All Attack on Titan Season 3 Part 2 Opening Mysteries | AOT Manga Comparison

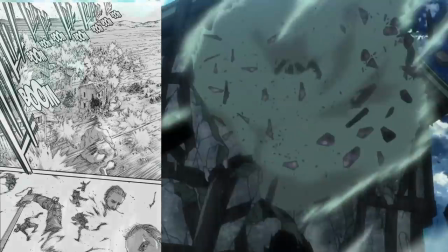(4:07)
I'm calling it now, I expect this to at least be partially censored. And here's also hoping that I'm proven wrong.
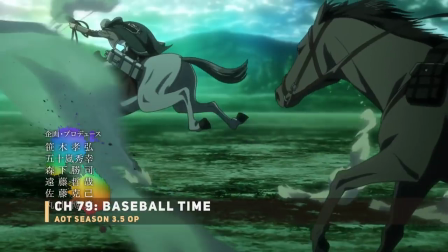(4:13)
Next up, Erwin's suicidal charge with the scouts. Looks like Erwin is right in front leading his troops.
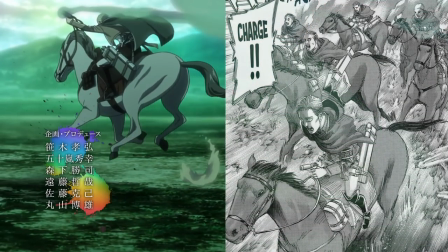(4:18)
Also looks like they give him a white horse just so Erwin stands out even more. I think everyone that's read the manga is definitely waiting for this pretty impactful episode.
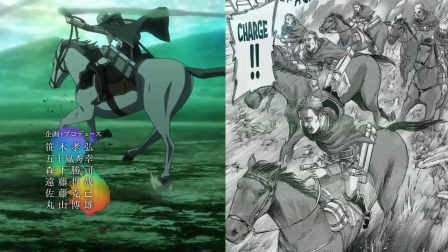(4:26)
And goddammit, first endgame and now this in a few weeks. I kinda wish they didn't give this away in the opening.
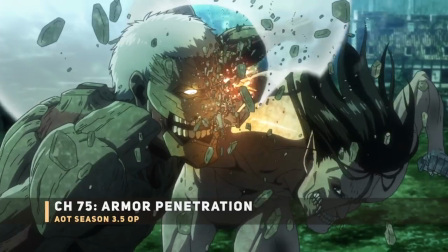(4:32)
Next up, Eren versus the Armored Titan. Now that Eren's Titan is all nice and hard, he could fully weaponize the Titan Crystal to penetrate Reiner's face.
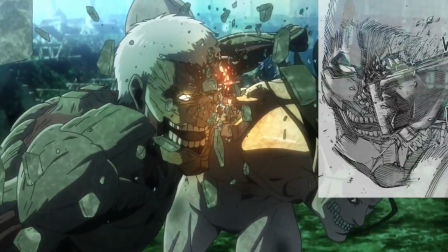(4:39)
That should be coming up next episode. On top of this, I'm loving the sparkle shiny effect thrown in for the crystal shattering his faceplates.
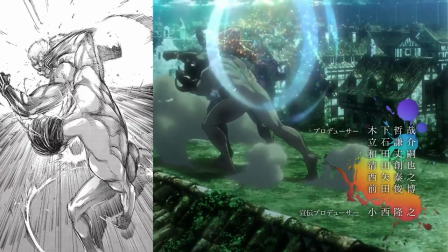(4:47)
Then you got the reverse side showing the smash from the opposite far angle. I do like the added impact shot of it, it looks so devastating.
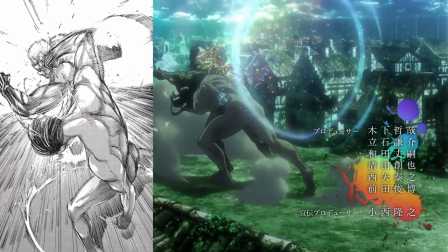(4:54)
I wonder if they'll keep the slow motion effect for the actual episode. Next up, the scouts and their thunder spears.
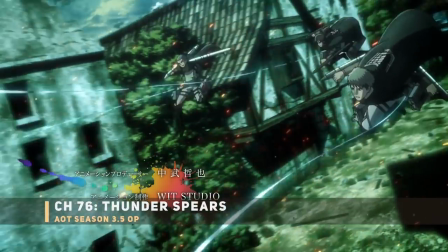(5:00)
Yeah, Mr. Horseface, Connie, the potato girl Sasha, all using Hange's new toys. Of course, all of these are trying to blast open the armored titan's shell.
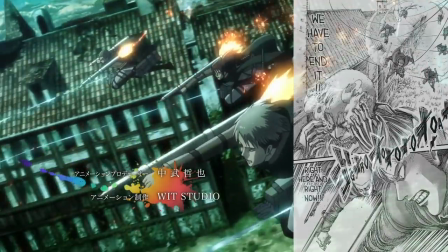(5:07)
It looks like the wetsuit is really emphasizing the light explosion visuals here. Like I mentioned earlier, supposedly they did bring on that famous animator known for explosion animations.
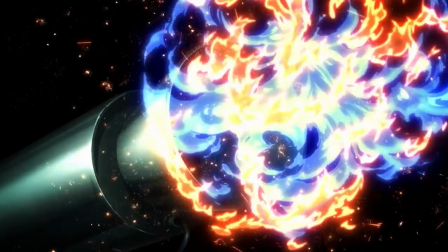(5:16)
Hopefully you see that in action with the thunder spears. Talking about the thunder spears, next up is Mikasa.
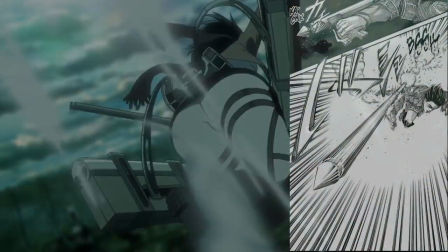(5:20)
Interesting that they're showing Mikasa after the other guys. You would think it would be the other way around.
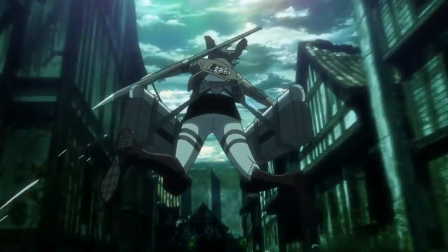(5:25)
So pretty much the same thing, this should be coming in the third episode. They may even hint at it in the next episode.
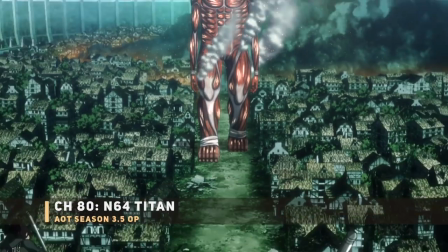(5:31)
Next up, the Nintendo 64 CG Colossal Titan. You got the scouts armed with the thunder spears in the air.
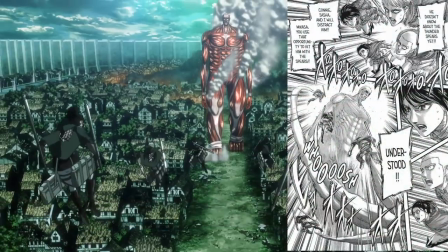(5:36)
This whole scene actually happens a little bit later in chapter 80, so maybe episode 5 or 6.
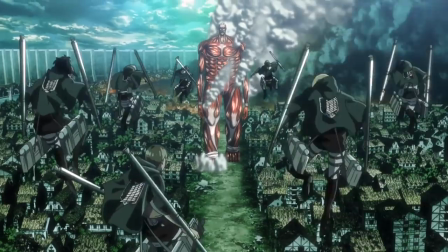(5:40)
At this point in time, the armored titan should have already gone down. I still am hoping that they fix the CG, or at least don't show the bad CG for too long.
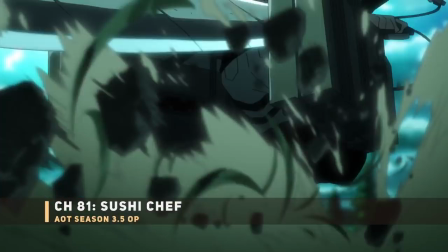(5:48)
Next up, Levi approaching the Beast Titan, also known as Levi vs. the Beast Titan.
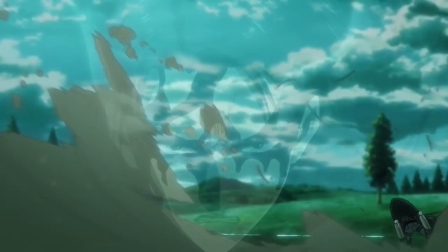(5:53)
So yes, they've already flashed this scene in front of your eyes. I know a ton of people are hyped to see this Levi Susha scene in the anime, and I'm definitely included.
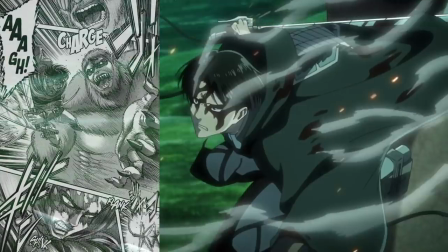(6:01)
Although, let's be honest, you can hardly call this a fight. It's pretty much an Ackerman slaughter.
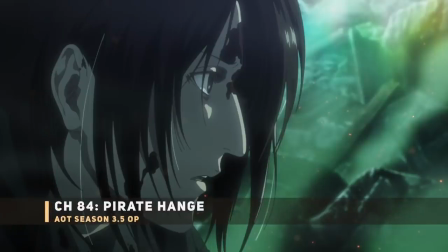(6:06)
I'm almost feeling bad for the Beast Titan. Next up, Hange all bloody. Very notably, they're showing the side of her face not to show her damaged eye.
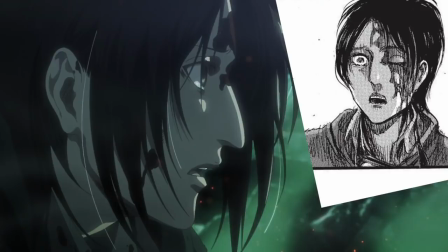(6:14)
This should be a brief flashback of Hange after the Colossal Titan nuke. At this point, she should be coming out of the well and seeing the whole destruction.
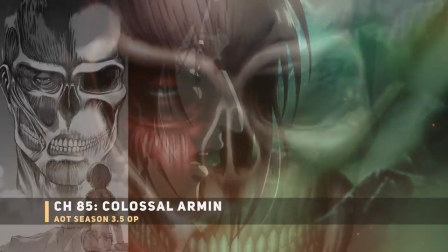(6:21)
Not to mention, Moblet missing. Next up, that Colossal Titan Armin phase, then leading to the shot of Armin waking up.
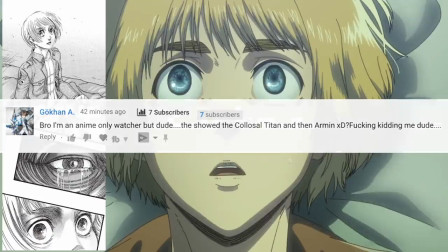(6:28)
Come on, even if you're anime only, they're making this way too freaking obvious. And look at this major thing that they're throwing right in front of your face.
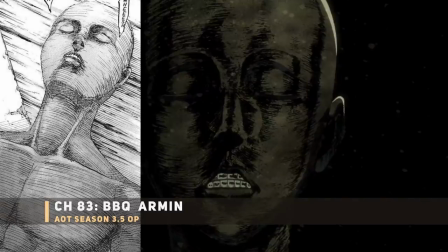(6:36)
Literally, for one frame, you see a barbecued Armin's face. Oh my god, they know what they're doing.
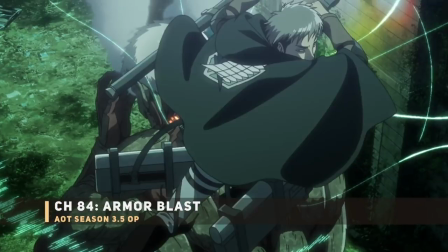(6:41)
Next up, the back of the armored titan getting thunderspeared. This should be after the armored titan's eyes got blasted off.
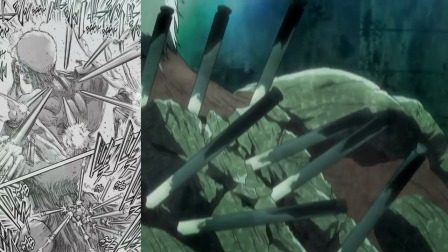(6:47)
Notice right here that it is easier to see that trigger mechanism in the anime version. Once again, you should see this around episode 3 since it's called Thunderspears.
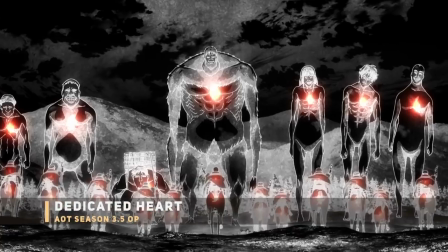(6:56)
That's gonna be so much fun. Next up, this dedicate your heart moment. You got the Beast Titan plus the army plus the horses and soldiers having this glowing heart.
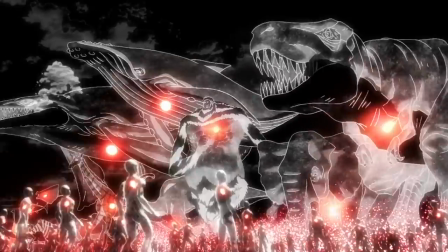(7:04)
This is definitely a callback to them doing the symbolic gesture in the season 2 opening.
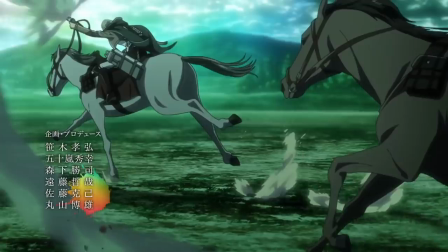(7:07)
I'm debating whether this is actually an original scene for this opening, or will they actually show this dedicate your heart symbolism in the actual Erwin charge.
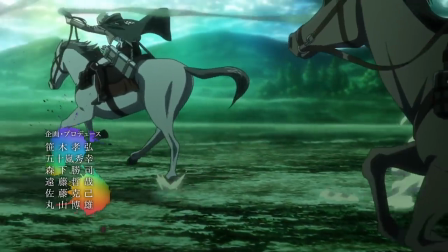(7:15)
That would be a very nice touch, I hope they do it. Next up, the Titan syringe.
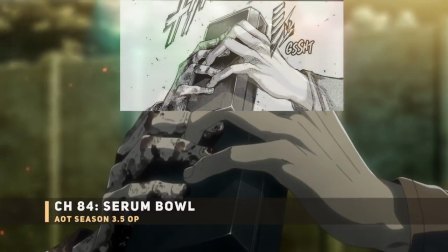(7:20)
This right here is definitely Levi and Eren's hand on it. Of course, at this moment, you should have the dying Erwin and Armin nearby.
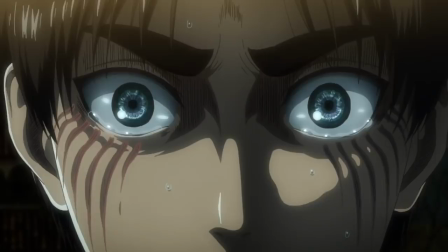(7:27)
Then you got Eren's face, looking so pissed off. And no surprise too, this guy just wants to save his dying buddy Armin.
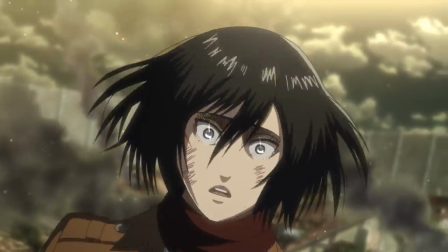(7:34)
Of course, you got a very nice tease of this months back. So yeah, I'm betting that they got done with this whole scene already.
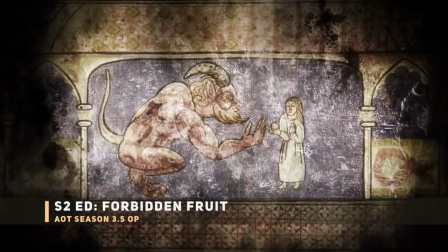(7:40)
Next up, some Titan history with that devil and Ymir. Presumably that art shot from the season 2 ending.
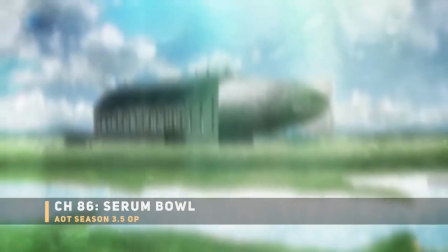(7:45)
Next up, the blimp shown for a fraction of a second. Forget about the Colossal Titan in episode 1.
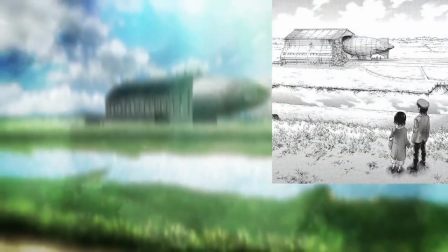(7:50)
This right here really kicked off the events for Grisha Yeager. I'm really just trying to think how anime-only people will react to this.
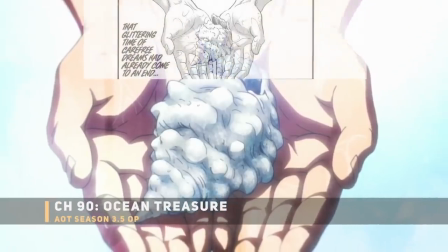(7:57)
Next up, that shell, which is that shell that Armin found at the beach at the very end of chapter 90.
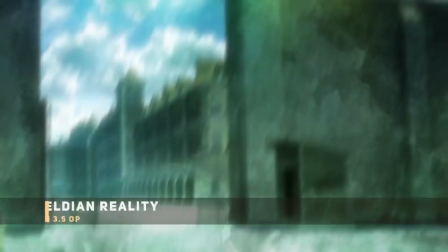(8:01)
In other words, it should be at the final episode. Next up, the internment camps, a blurry shot of it.
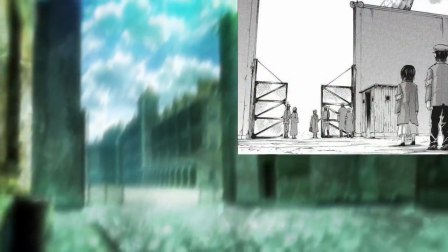(8:07)
This actually makes me pretty glad to know that they got some of the artwork done for this. Once again, I am just awaiting the anime-only people reaction to this.